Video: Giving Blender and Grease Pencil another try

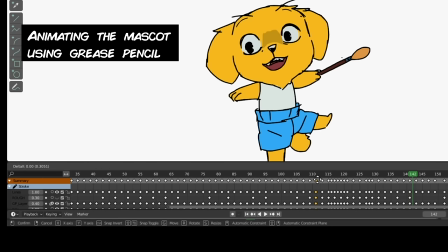491s
I don't think I personally found anything like that in ToonBoom Harmony or TVPAINT or even Flash, but as someone who wants to make independent stuff and I want to make them fast and using as little steps as possible,
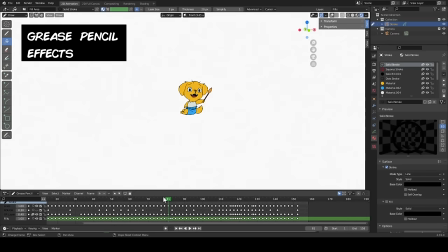502s
this would make me switch over, no lie. So in compositing, especially in After Effects, there's settings that you can add, like layer styles.
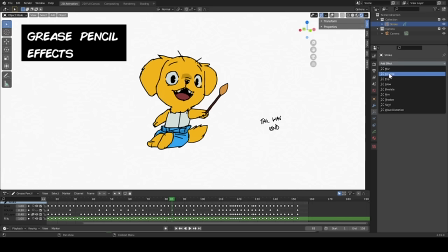511s
You can add automated highlights, automated drop shadows, some interfills without having to draw them. Now, Grease Pencil has that, and the cool thing about this is that they can also interact with the light settings. So if you have, like, let's say a rim light setting on the character, it'll change depending on where your light is in the scene or where your light source is in within the scene.
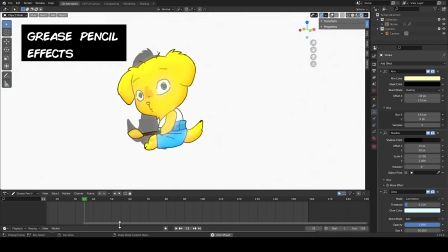530s
But I will also say that there's still quite some limitations that I wish that they did work on, like the strength of these effects, the opacity of these settings.
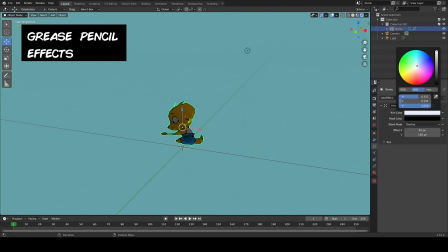538s
Because sometimes when I, you know, finagle with it, sometimes it's too strong, sometimes it's too weak. There's no way to manually set it up where you can get just that right moment. But you can get really cool imagery.
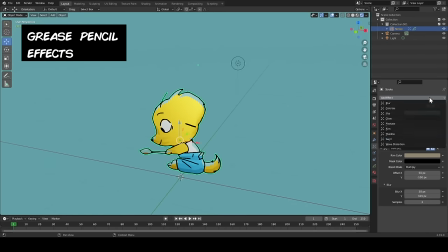551s
So sometimes I like to turn down the iterations or the passes to like maybe 2 or 3, and it makes things look a bit more stepped and a bit choppy, which actually I kind of like the look. It looks a bit more stylized. I don't like things when they look too smooth for me. So while I do think that it alone, the flat shades, does look good,
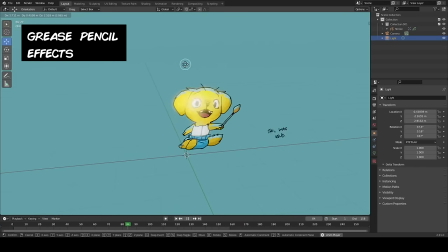567s
I'm gonna see what I can do with these automatic effects and shadows and things like that. I did have to sort of improvise, so some things that just were meant for like light settings,
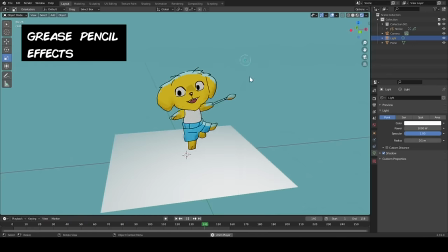578s
you know, I kind of reversed it so the rim lights would be like drop shadows at one point,
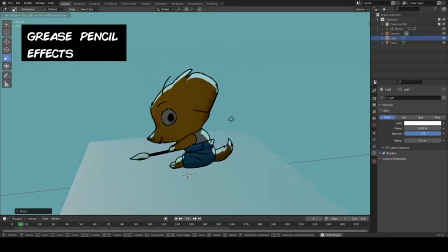583s
or the inner shades of the character. Overall, I just spent a lot of time just playing around with it, finagling with it, until I got an effect that looked interesting to me.
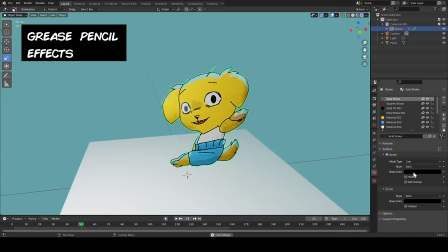591s
And I will say, okay, now I'm ready to put this character into a 3D set.
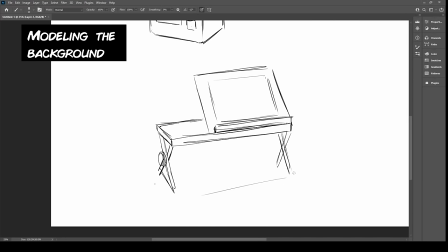596s
So let's do that. So now I'm ready to 3D model the background. Now the thing is that I did a bit of studies.
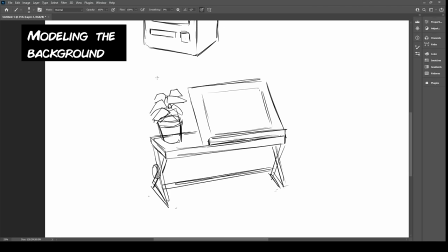602s
I did studies of standing desks. I looked at old computers because I do want to have like an old Apple II looking computer just lying around.
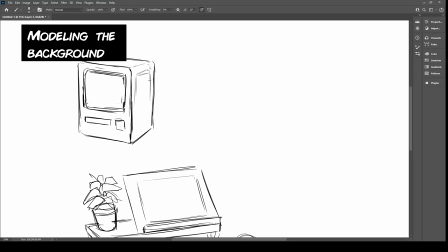609s
I kind of wanted to feel a bit retro. But something about studying and drawing the objects before 3D modeling them actually gives me an understanding of how I would approach modeling it,
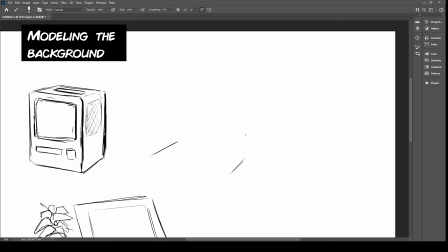617s
how I would plan modeling it, and understanding the thing in general. I even drew out some plants and figured out how I want the actual leaves to look like,
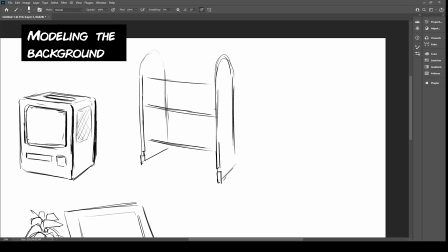625s
because the thing is, I've decided I'm going to model all of this without complex shaders, without complex materials, or even textures. It's just going to be like a few solid colors, some light, material properties like metallic, reflection, and all that, but at the end of the day, I'm keeping the shaders relatively simple.
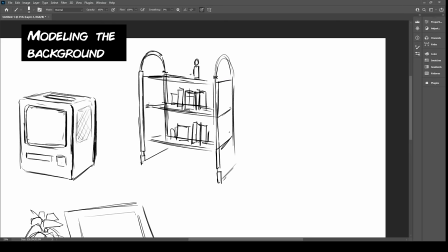641s
Now, the thing that stopped me from actually pursuing 3D modeling with Blender is that I got so intimidated with the shaders and the materials, but I think that I should just enjoy 3D modeling the thing without worrying about UV mapping, texture coordinates, or all that stuff, which I've dabbled with previous experimentations, but I think for this one, I just want to treat it like Lego.
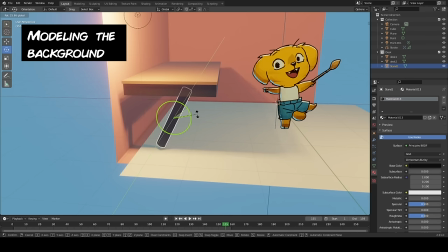661s
Anyways, I start a new project file. I import the 2D animation from a different file, and now I have the grease pencil animation in this new project. And guess what? It reacts to light sources. But sadly, it still doesn't cast shadows.
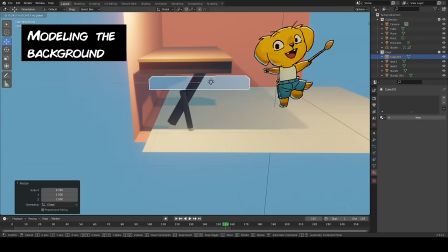675s
I think this is just a grease pencil thing that I have to accept. First, I modeled the desk, and it's really made of really simple boxes and cubes and six-sided cylinders.
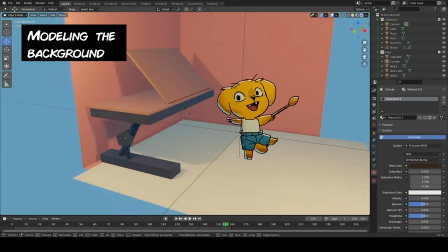684s
Very low poly stuff, nothing too complex.
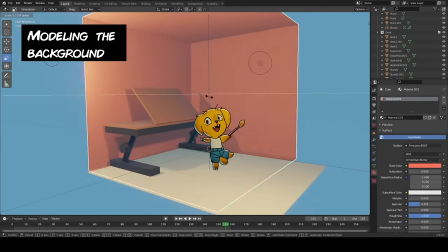687s
Honestly, I'm just using the BDSF, I think, shaders, and I'm really just changing the color and just changing a bit of the properties.
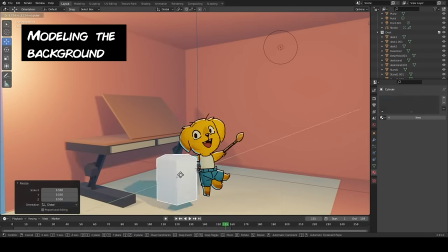695s
Then I would go on to model the plant. So first I modeled the pot, which is just another six-sided cylinder, and I extruded it, reversed it,
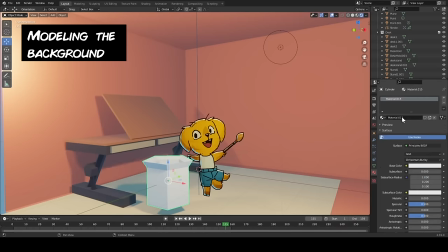704s
created another hole within the pot, and then you can apply a different material to a certain face.
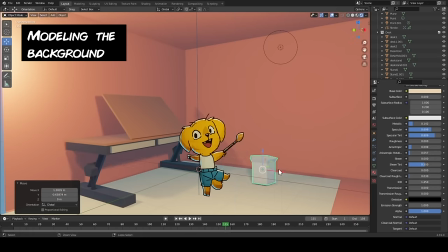709s
This is something that's super useful. An object doesn't have to have one material shading, it can have multiple.
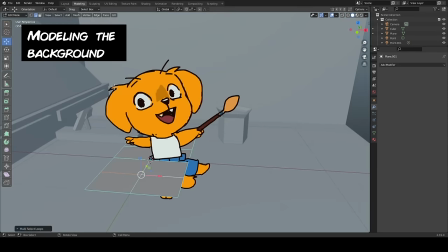714s
You just select the sides and assign that material to that face. The leaves and plants themselves are just planes.
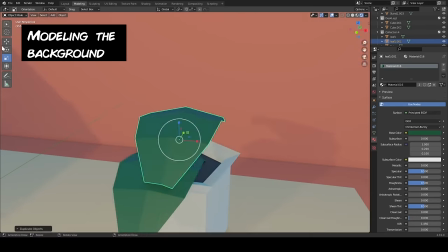720s
I just modified the curvature, the overall shape. I just managed and manipulated some of the vertices.
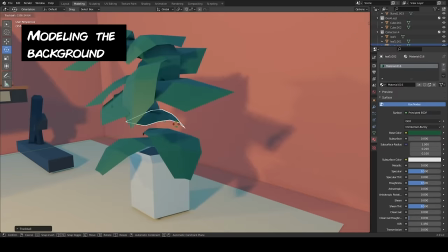727s
Then I would just duplicate the same leaf and kind of just like change the orientation and the rotation as I organize them differently.
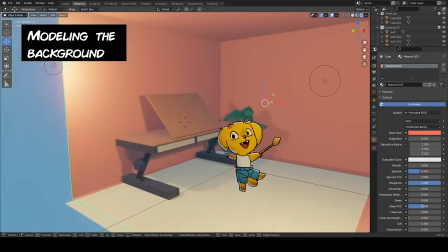733s
Now, I don't have a stem because you're not really gonna see it. I just did some leaf rotation and hopefully that hides some of that trickery.